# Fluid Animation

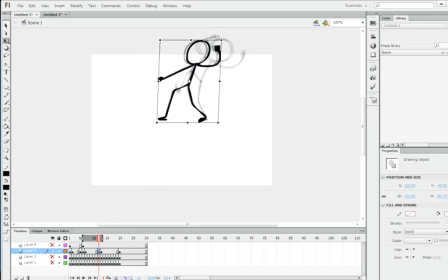So I will drag this out so I have reference, and then I will skew, and I will rotate this arm, and the leg, I feel like it's going to be not gradually planting,
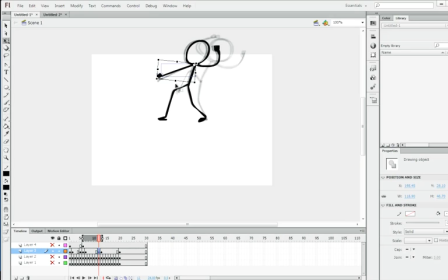so I'm going to leave it there because I want it to just pound down really quickly. So I think that might be enough. So I'll click my loop tool and then just play it. Yep.
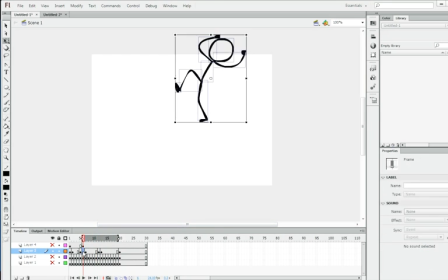Yeah, so then I will do these in-betweens from here to here. So for this one, I might actually give it a little bit of an overshoot, and to do that,
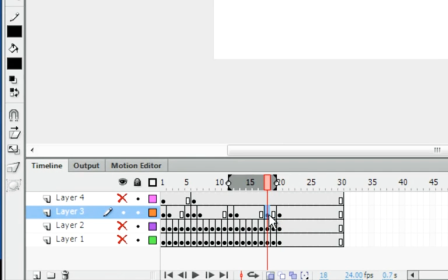all I have to do is copy this frame 2 over, like this, so I have a duplicate of this frame,
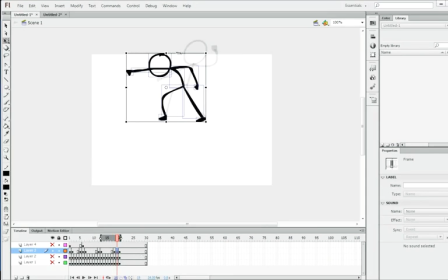then I go in between it, press F6, and then just slightly nudge it this way. This way I get a little bit of an overshoot, like that. Dun, dun, dun. So now I just take this frame,
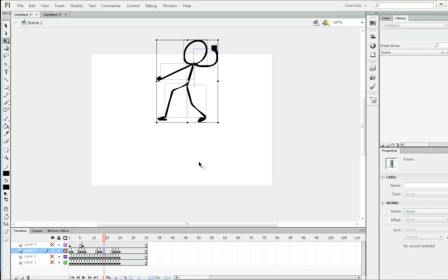let's see, yeah, and I just move it ever so slightly closer to this frame with the skew tool.
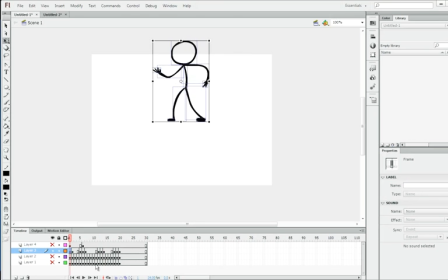And I think that might be enough to just give the suggestion of movement. Now, this looks a little weird, but with a few more in-betweens, it will look great. So let's just take,
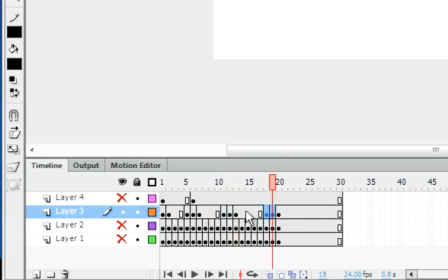maybe I will edit the length a little bit so it's easier to in between. If you have an odd number of frames in between it, then it makes it easier because you can go right in between.
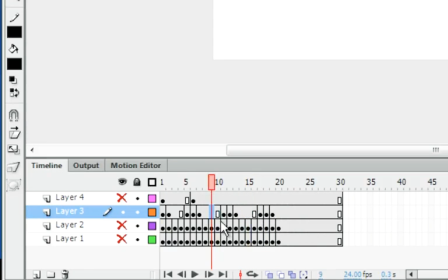So we have 3 frames in here, and if I click F7 and F7, we have a direct in between.
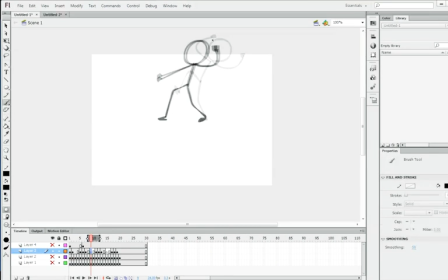So to go in between these two, I would just take my brush and draw it.
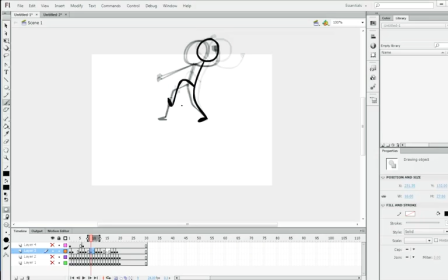And I might give some drag on that foot by doing, instead of this, it'd be like this. And then his arm would be like that, and his other arm would be like that, and then I'd give him a fist.
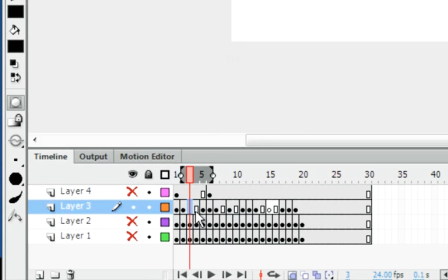And then for this one, since there's only 2, it makes it a little harder. So just for easiness sake, I'm going to add another one so that I can do the direct in between.
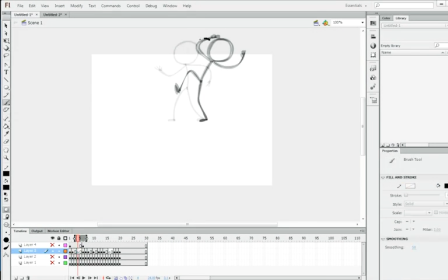So I'm just drawing in between. And just to make it look smoother, since his foot isn't really moving the whole time,
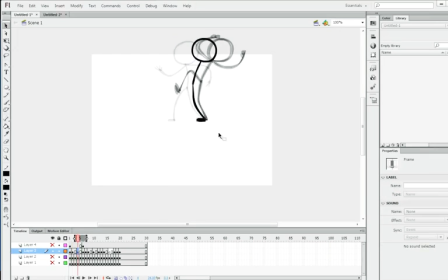I'm going to copy this foot and add it here, and then move it a little bit so it looks closer to this foot. Yeah. And I'm going to take his foot like that, take his arm like that, and take his other arm like that.
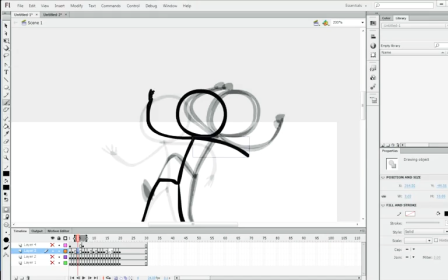And maybe I will zoom in and give him some fingers that are becoming a fist.
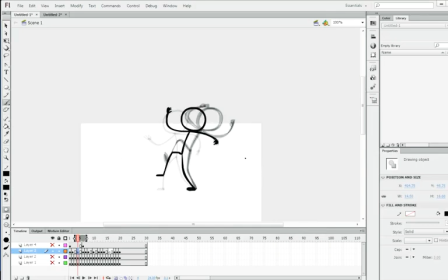And then make his other fingers become a fist. And do this last in between. I might make his face or head a little bit long because it's stretching from motion.